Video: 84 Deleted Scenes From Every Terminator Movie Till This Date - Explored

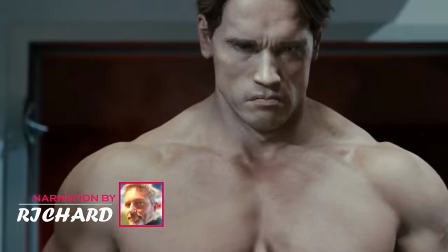Hey there guys, this is Richard, your host with another marvellous video.
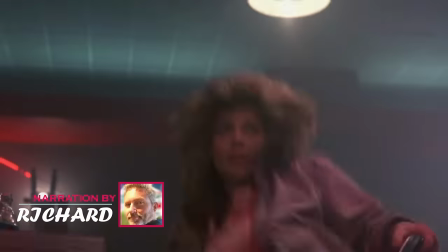In the Terminator franchise, the idea of altering the future by changing the past is a recurring theme.
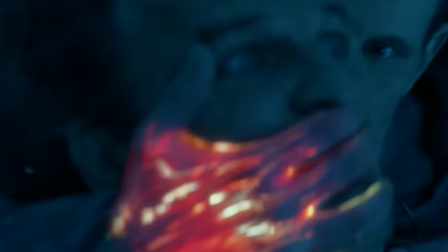With each installment, the franchise has delved deeper into the complexities of time travel and the consequences of altering the timeline.
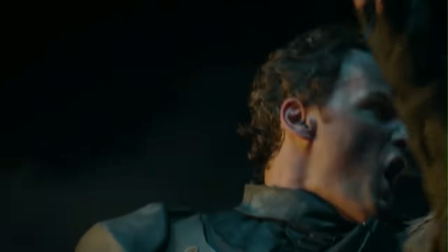However, some important scenes have been cut from the movies that could have drastically altered the franchise's direction. It turns out that James Cameron nearly incorporated a subplot in the original film that would have essentially used up Terminator 2, Judgment Day's plot.
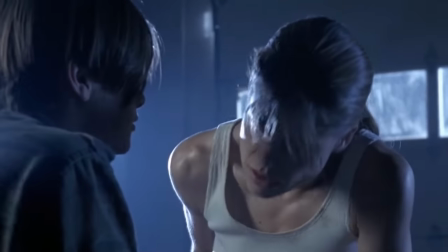However, if Cameron had refrained from cutting key moments from the original, it could have been a waste of potential.
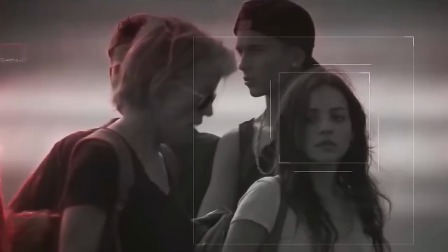These deleted scenes hold crucial information that could have been used to tie the various installments together in a more cohesive manner.
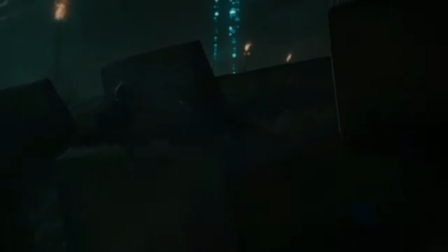From Sarah Connor's struggles with fate to the origins of Skynet,
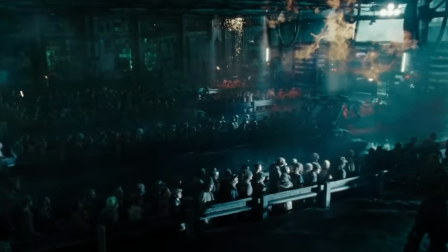the deleted scenes in the Terminator franchise reveal the potential paths that the movies could have taken if they'd not been left on the cutting room floor.
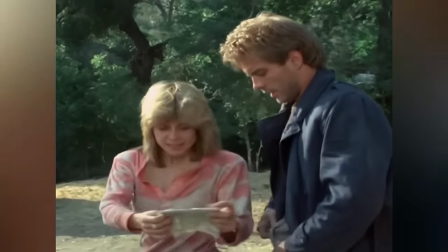In this video, we'll explore all 84 major deleted and altered scenes in the Terminator franchise.
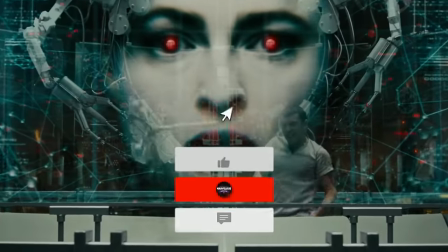Before we go into our explanation, we have a very small request. If you like our content, please support us by subscribing to our channel.
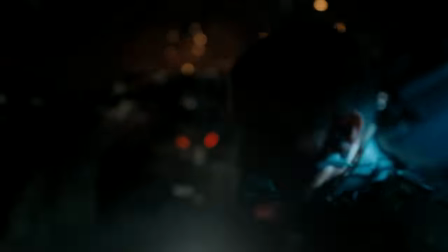This is a small click for you, but for us, it means a lot. Thank you. Let's begin.
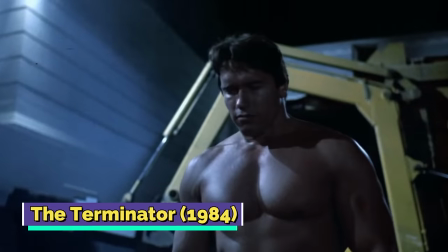The Terminator, 1984 Arnold's arrival in the past would have cost Cameron a bunch of money.
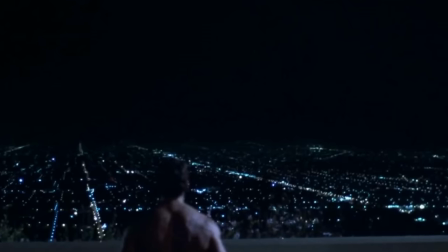In the original cut of the sci-fi classic, there was a scene featuring Arnold Schwarzenegger's cyborg character arriving in present-day Los Angeles.
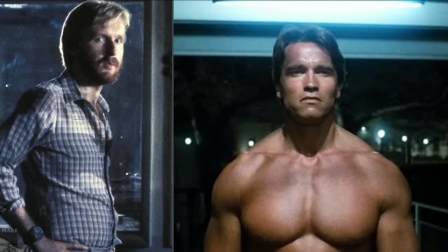However, the scene was deemed unsatisfactory by director James Cameron and was reshot with his own money long after principal photography had ended.
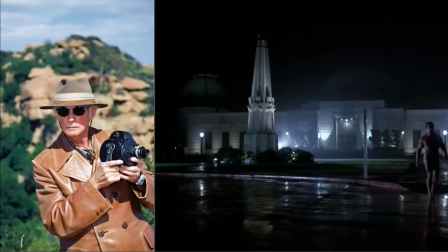According to Donald Jackson, the substitute cinematographer for the reshoot,
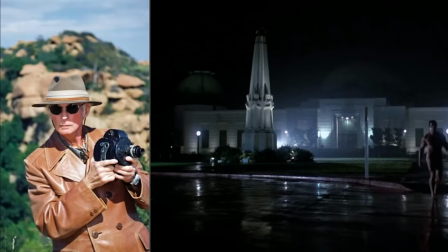the scene was originally filmed in a schoolyard before Cameron was able to secure permission to shoot at Griffith Observatory.
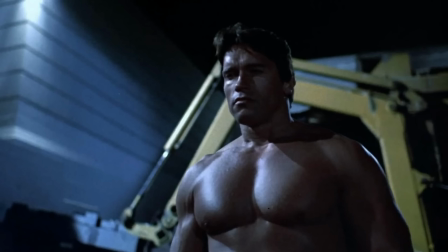Jackson shot the new scene featuring Schwarzenegger's naked arrival at the iconic location, as well as several other scenes in the film.
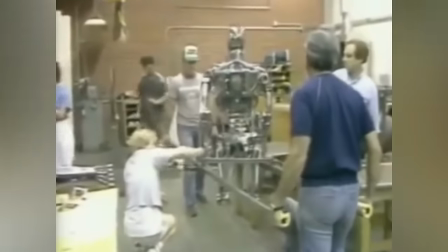During filming, the Union crew was due for their lunch break, which could potentially result in overtime payments for Schwarzenegger.
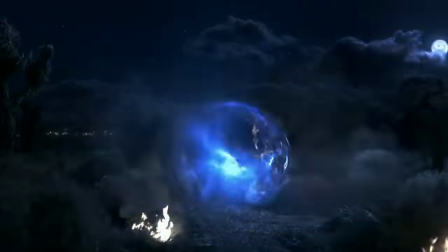Cameron and Jackson improvised by using a small portable light known as a mini-cool and had Cameron hold it and pan it as Schwarzenegger walked through the scene,
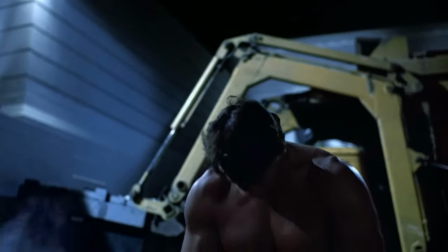resulting in a successful shot and no overtime for the star.
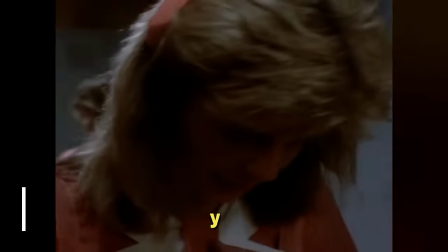Sarah's Reflection on Her Own Personality In another deleted scene, Sarah Connor is seen opening her locker at Big Jeff's restaurant and smiling wryly at her reflection in the mirror.
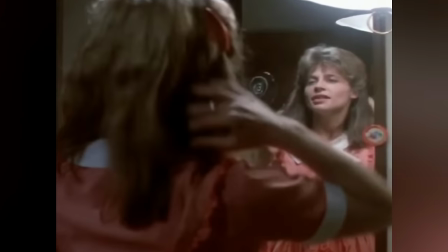The shot serves to establish Sarah's character and her place in the world as a waitress, but ultimately didn't make the final cut of the film.
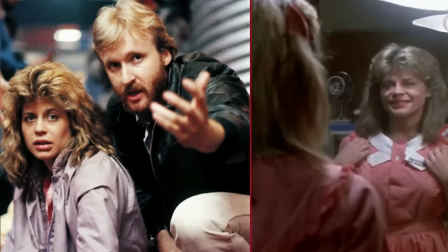Director James Cameron is known for his use of mirror shots in his films, as they allow for a character to have a dialogue with themselves.
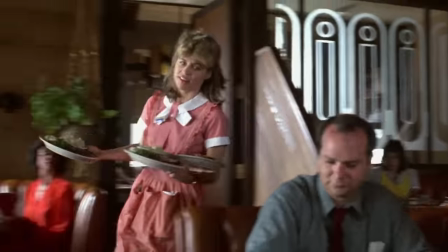However, he ultimately decided that this scene wasn't necessary, as there was already enough information about Sarah's life and reality established in the film.
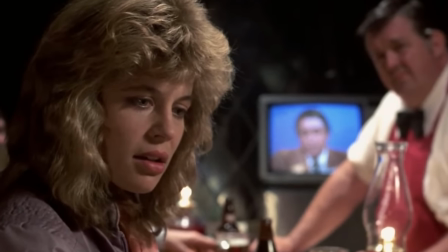While the scene may have been cut, it can still be found on the special edition and ultimate edition DVDs of The Terminator, as well as in the original script and novelization.
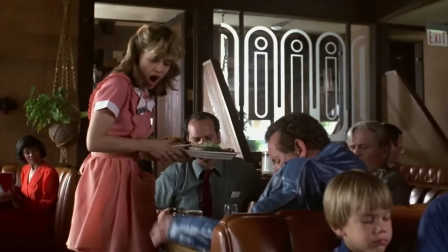Though brief, the scene offers a glimpse into Sarah's worldview and her struggle to find her place in the world as a young woman in a dead-end job.
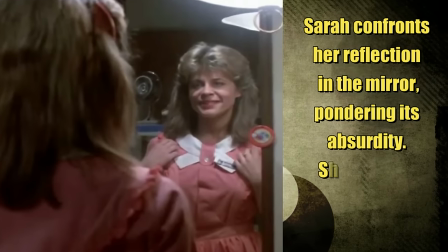Sarah confronts her reflection in the mirror, pondering its absurdity. She pinches her cheeks, smiles vacuously.
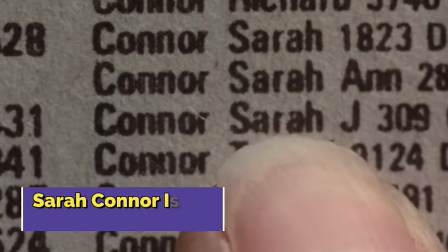Sarah Connor is not a unique name.
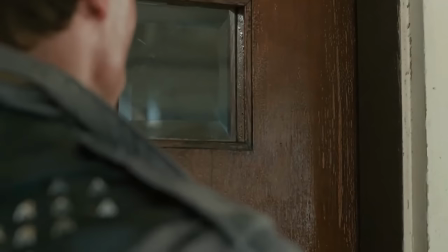In the original cut of The Terminator, after the cyborg kills the first Sarah Connor, he calmly leaves and strolls to his car, unperturbed by the chaos he's caused in the neighborhood.
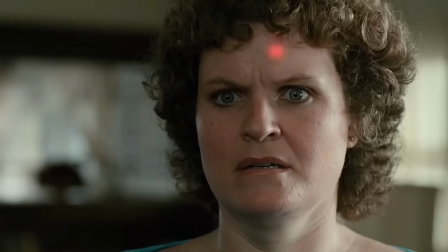Although it was cut due to time constraints, the scene highlights The Terminator's complete indifference toward his heinous act.
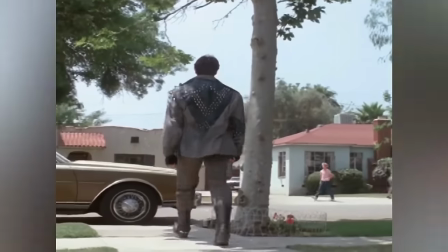With complete indifference to the screams of the horrified neighborhood, the Terminator walks at a steady pace to his car,
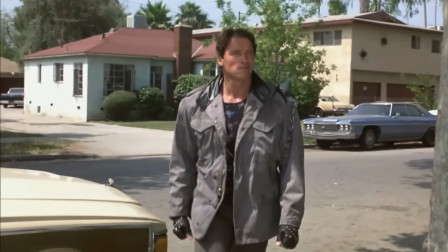embodying the terrifying notion that he could commit murder in broad daylight without breaking a sweat.
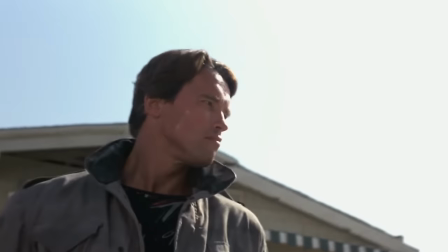And of course, it showcases Schwarzenegger's acting abilities and remains one of those rare Terminator scenes that were remitted from the final film. Additionally, director James Cameron felt that the scene didn't progress the story as well as it could have, and therefore it was ultimately left out of the final cut.
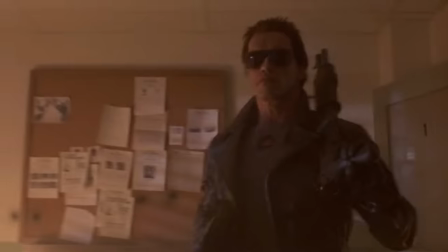Nevertheless, it can still be viewed on the special edition and ultimate edition DVDs of the film, and also appears in the movie's scripts and novelization.
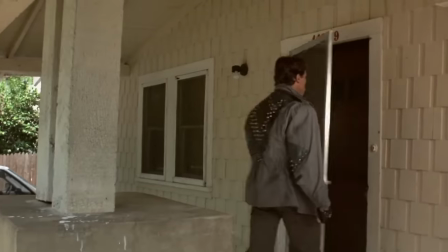In fact, the earlier drafts of the script intended this scene to be longer. So, Terminator was supposed to ring the bell, and an elderly woman would have answered it.
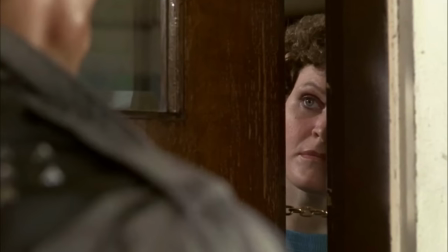This woman, the mother of the wrong Sarah Connor, would have told the Terminator that she was upstairs. The mother then runs after seeing the Terminator cock his gun.
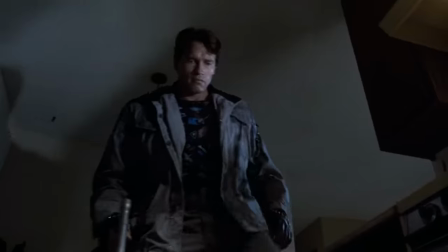After killing this Sarah Connor, he would have examined her body because he knew that the real Sarah Connor had metal fixtures in her tibia.